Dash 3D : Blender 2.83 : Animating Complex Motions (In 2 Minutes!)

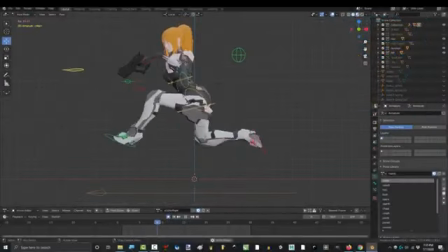So you understand the fundamentals of animating, but you don't know how to apply them to more complex animations.
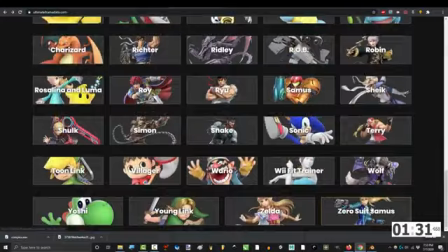Not a problem. If you ever get lost in animation, always go back to the basics, because complex animations are just a bunch of little animations put together.
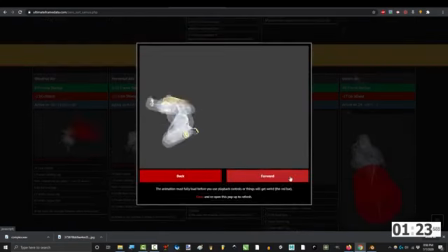There are times when you have multiple king frames. Sometimes the king frame of your animation is the windup for your next attack.
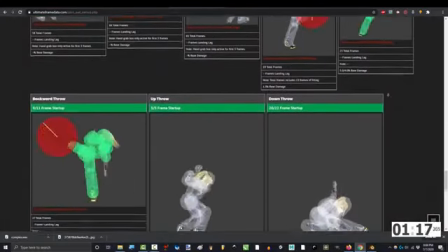There's really no such thing as rules that you can never break in animating, but here is a tip that can help you clean some things up.
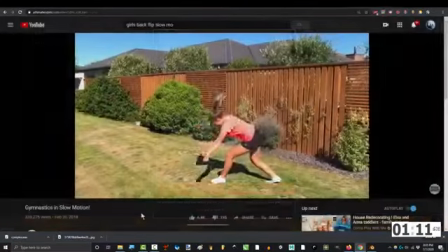Think of animation in terms of direction and momentum, because real life movement has nothing to do with keyframes.
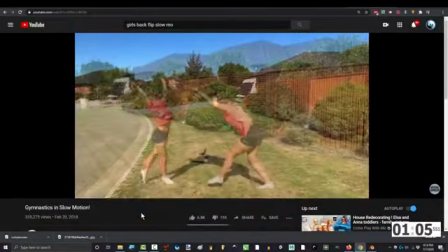Actual movement is the result of transferring energy into momentum, and that's the point that I'm trying to make here.
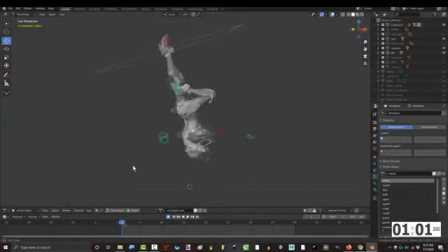Take this up air landing animation for example. I wanted her to land on the ground and bounce up Jackie Chan style, and if you take a look at all the keyframes, you can see that it doesn't exactly follow the traditional wind up, king, and cooldown frame rules that you're familiar with. There's quite a few keyframe clusters here, but there are only 2 extension frames.
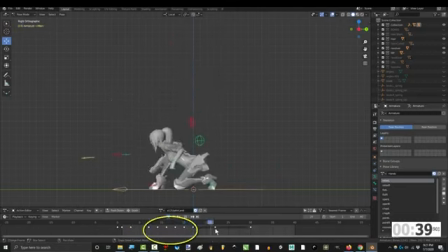One when she lands to bounce up, and one more when she lands a final time. All of the other keyframes seem to lead into each other, but these 2 lead into extension frames. And the reason for that is because there are only 2 points in the animation where the momentum changes direction.
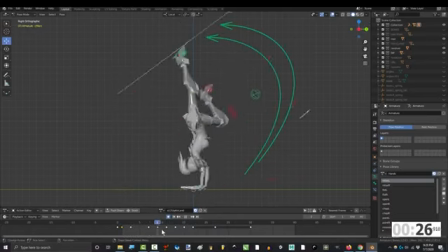The animation starts off in the air heading down, but in the middle of the animation she's bouncing back up to flip over, which means that at some point the direction of her momentum had to change. And that is what extension frames are really for. They mark a stop or change in momentum.
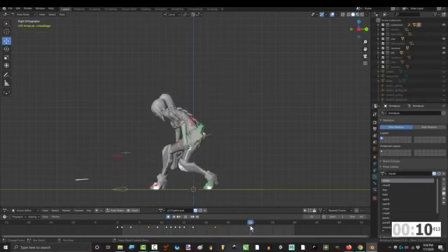You can see that we added one more extension frame at the end of the landing, and that is in order to signal the change in momentum from landing down and returning back up to idle. Extension frames don't have to come behind every keyframe. They just appear to mark changes in momentum direction.
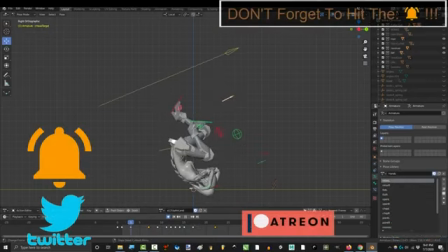Anyway, hope that helps. If you enjoyed this video, please don't forget to like, subscribe, and ring that bell.
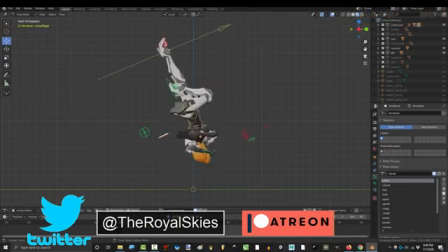Hope you have a fantastic day, and I'll see you around.